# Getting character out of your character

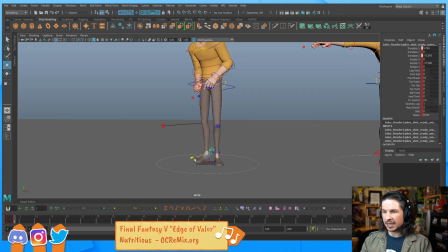So by bringing the foot back here, it'll make him feel less like he's shrinking down and like crunching down, and give him just a little bit more of a step forward. Just a little. Might even push the hips just a little. There.
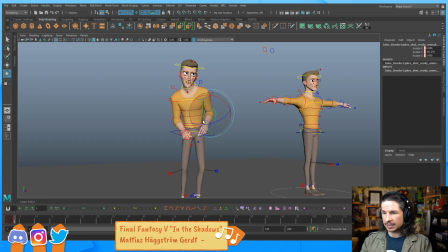And let's bring that elbow up just a bit here.
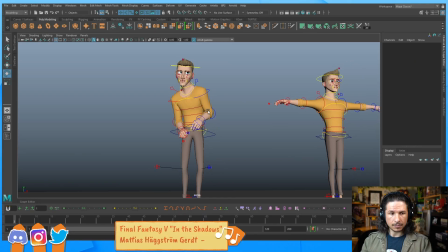So he's kind of reaching out. And I'm just going to try this. Let's kind of bring that hand up a bit. So it's almost like he's asking, can I help?
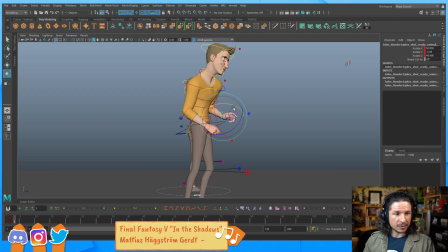Let's see. I don't know, but my mind went to the opposite when you said subtle, to the Spies in Disguise shot where they swat the house. Yeah, that's a good one too. That show was it kind of just disappeared.
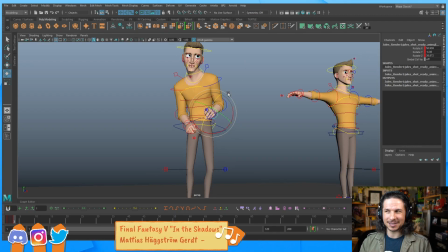No one really talked about it afterwards, but there were some really good scenes in there, especially the sumo wrestler guy. That jelly bone situation was. I pity those animators.
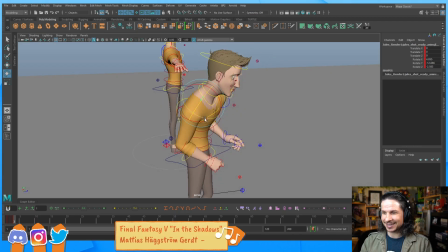That must have been a nightmare to work with, but also so much fun. Let's see. How do you know what you like most in animation pipelines? I was struggling after university to choose what department I should apply. Oh, that's a good question. I feel like I like everything.
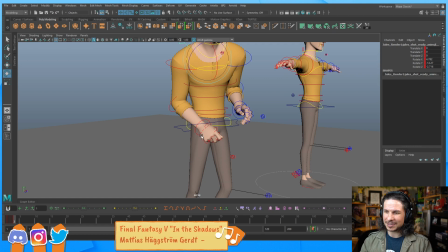Honestly, that's a very hard question because I'm kind of the same way. I like a lot of different aspects. I'm an animator. That's my job. But I really like the previs and layout section of it where you have a little bit more of that cinematography side of things.
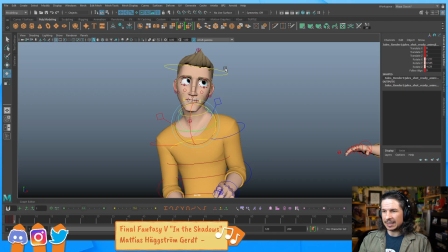I really like the kind of rendering lighting side of things. That's kind of a hobby I used to do before, was I would do rendering and lighting in Maya.
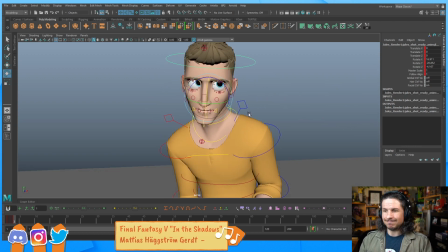So I like that kind of stuff. I like all of I love the sound design stuff. One of my dreams when I was growing up was to be a voice actor. I'm terrible at voices, but that was one of my dreams. So like that whole sound aspect of it, I just love that,
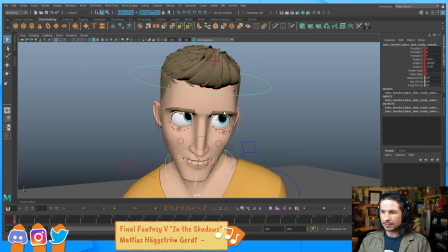the whole Foley artist section. So honestly, it's hard.
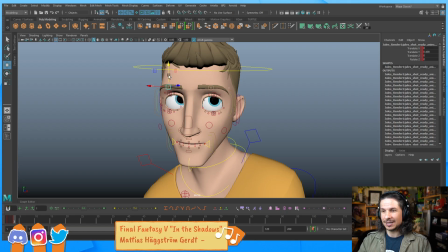There's no one right answer that's gonna fit for you,
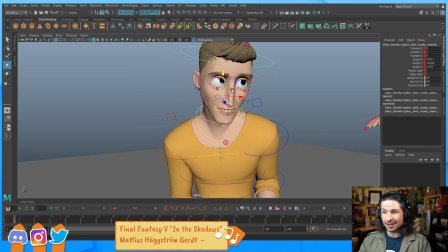because everything, like in your case, especially if you like all of it, you could do a little bit of everything.
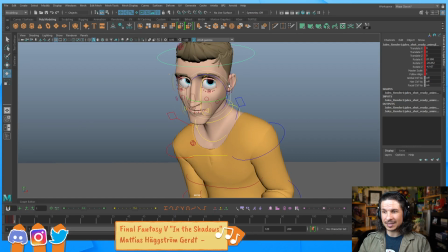So choosing is going to be very tricky.
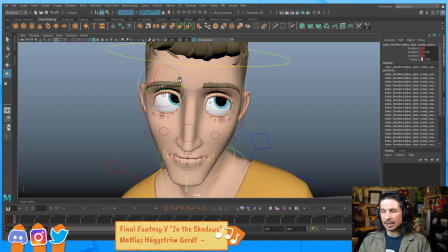I would say if you're really unsure, just try a little bit of each one.
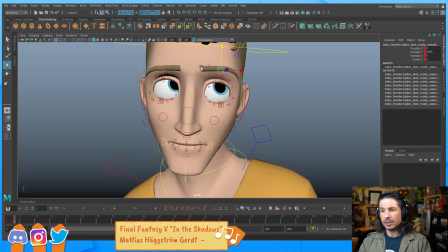Try it and just see which one you feel is the most fun to do,
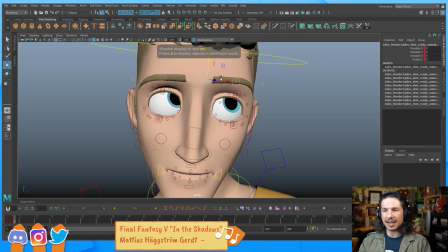because sometimes it's fun to have the idea of, oh man, I would love to do this, but then when you start doing it, it's like, yeah, I like the idea more than the process.
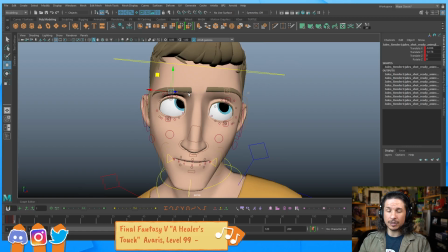So that could be one way of approaching it.
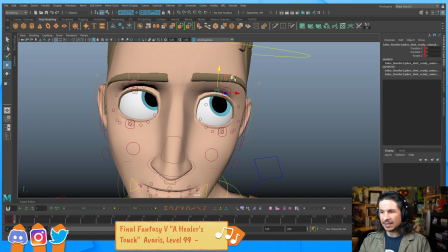And honestly, if you can't choose or you're really unsure,
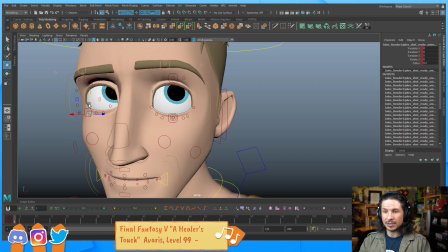you can always just try a little bit of everything. Become a generalist. So for example,
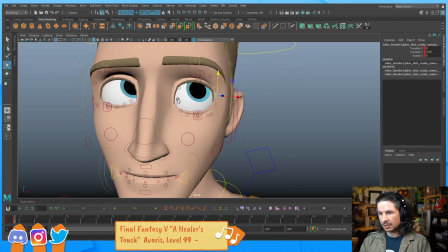my technical role is an animator, but I would consider myself a generalist as well, because I know how to do a little bit of most things in the pipeline, in the animation pipeline. So rendering, lighting. Am I good at all of it? No.
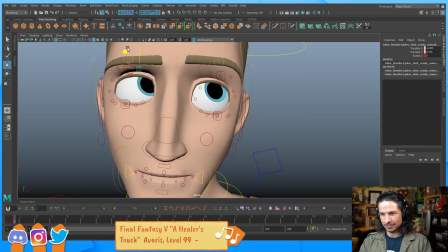But I know how to do it a little bit. So that's not
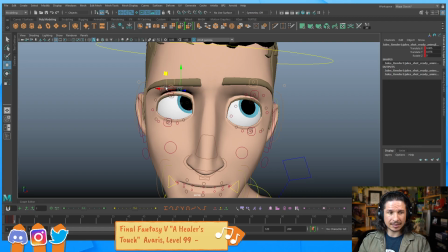a bad thing. It's really just that exploration. Foley artists will always impress me.
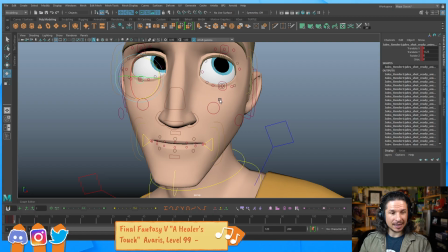Oh, they are so good. And I'm at AM and actually enjoying it, but I do miss layout. Now, this is actually, like, for now, since you're in AM, keep going with animation, focus on that, just because, hey, you're paying for the program. You want to make sure that you get the most out of it.
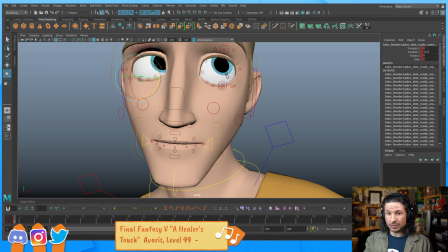But keep in mind that maybe when you get into the studio, you can still do layout or previs. You could do previs, which is a mixture of the both.
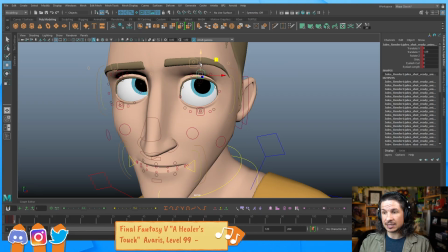And especially if you're in a smaller studio, you might end up doing both
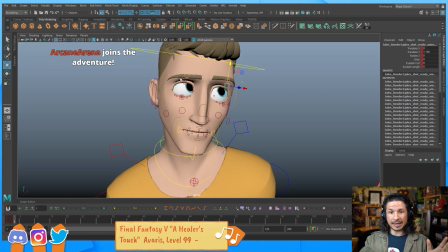routinely, where you're going to be doing the layout of the scenes for all the animators and then animating some of the shots you actually laid out. So
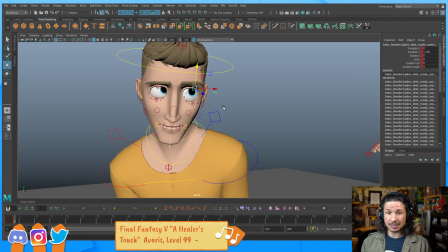that could be part of it, is you just find a job where you get to do all of it.
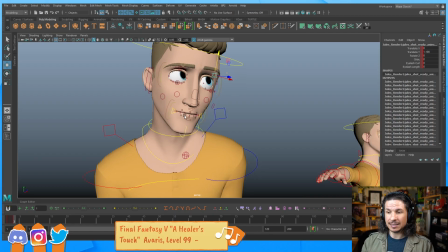And that's not a bad thing either.
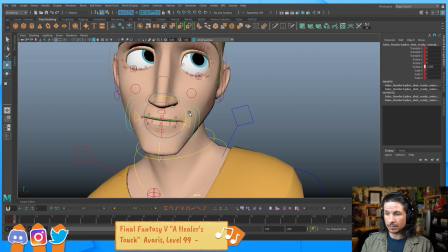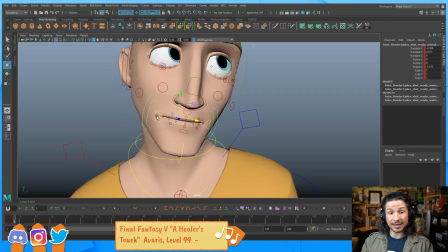So yeah, you don't have to choose one and stick within that's it. That's all you ever do. Like, just as an example, I am an animator. I do most of the animation pipeline stuff, usually animation, but a little bit of rendering, a little bit of layout, previs, stuff like that.
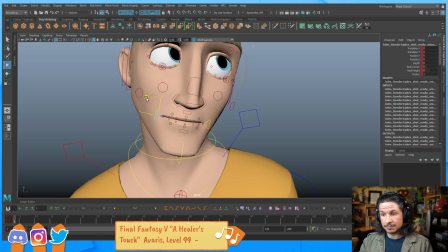But I love sculpting. There's just something about sculpting that I really like.
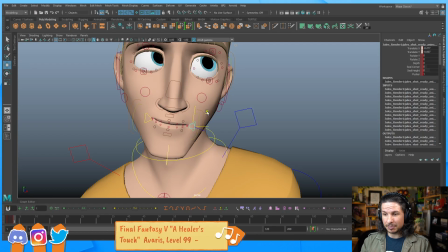Lately, I've been doing some sculpting, mostly for myself, but it's kind of a nice little change of pace. Just because I'm an animator doesn't mean I can't do that.
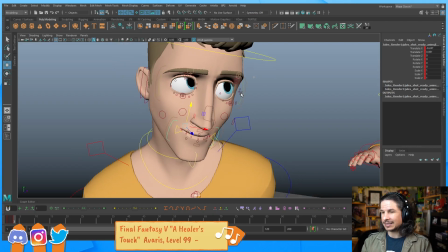So right now I'm trying to think of the smile here. He's supposed to be lovable, so I want him to not be afraid.
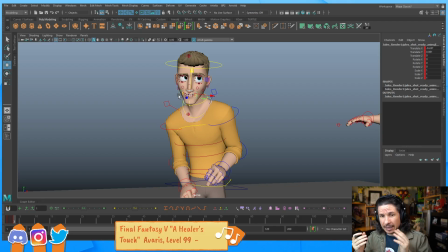If I gave him like a fear like this, that's just gonna like go straight into the cowardly section. So now we've got the cowardly pose, but it's like, like just a little bit of a smile, a little bit of nervousness in there.
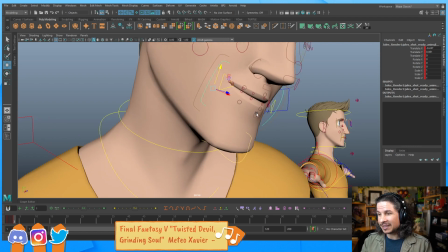This is gonna again give that puppy dog feeling of it. When we see that, just as humans, we kind of want to typically support that person, or like, oh, it's okay, pat them on the back, don't be afraid.
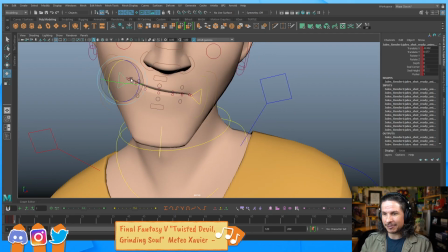So that's kind of what I'm aiming for here, is just a little bit of that small nervousness in there.
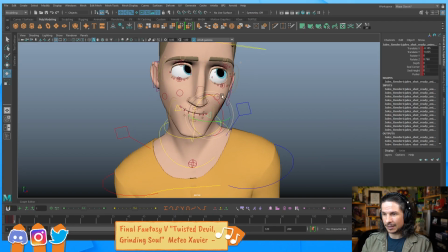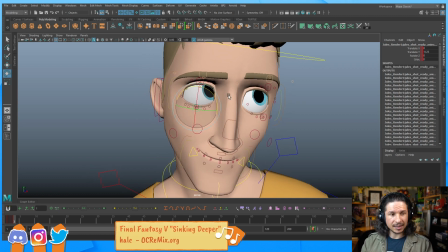And then let's see. I have a question about ideas. I often think I may have a good idea and a situation where I can't write it down. And then when I do write it down, it's not a great idea, but a random thought, and it's frustrating trying to remember every thought.
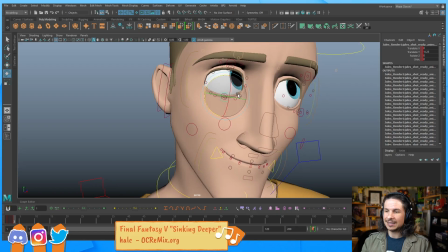I don't know how to balance this correctly. That's a tough one.
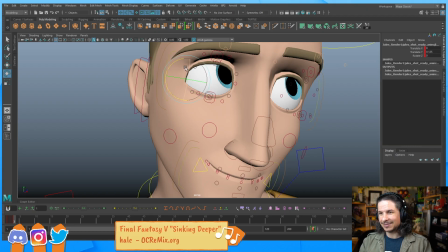I have that as well, where a lot of my ideas, like these really cool ideas that I feel would be amazing, I get when I'm not able to write anything down. So I'm either sleeping or driving, not so much driving anymore.
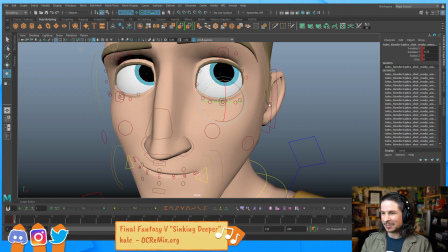Haven't really been out too much.
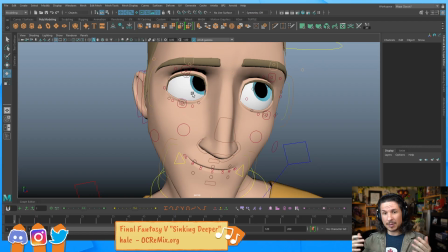But like in these situations where you just can't write anything down, maybe I'm cooking and it's like my hands are full, I'm taking something out of the oven, I can't write this down, I'm getting everything ready.
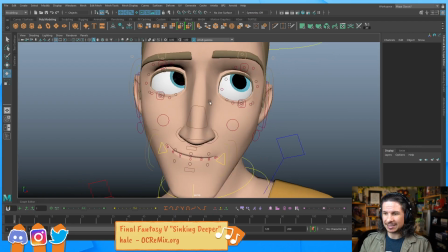That's gonna happen, and unfortunately there's not a real solution to it.
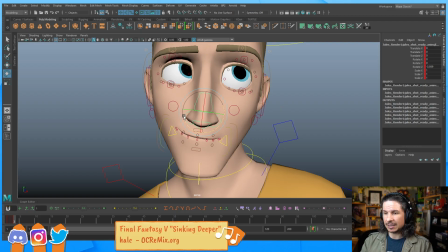But having one thing I've been wanting to do, I haven't done it yet, so I don't know if it'll work, is I usually have my phone with me.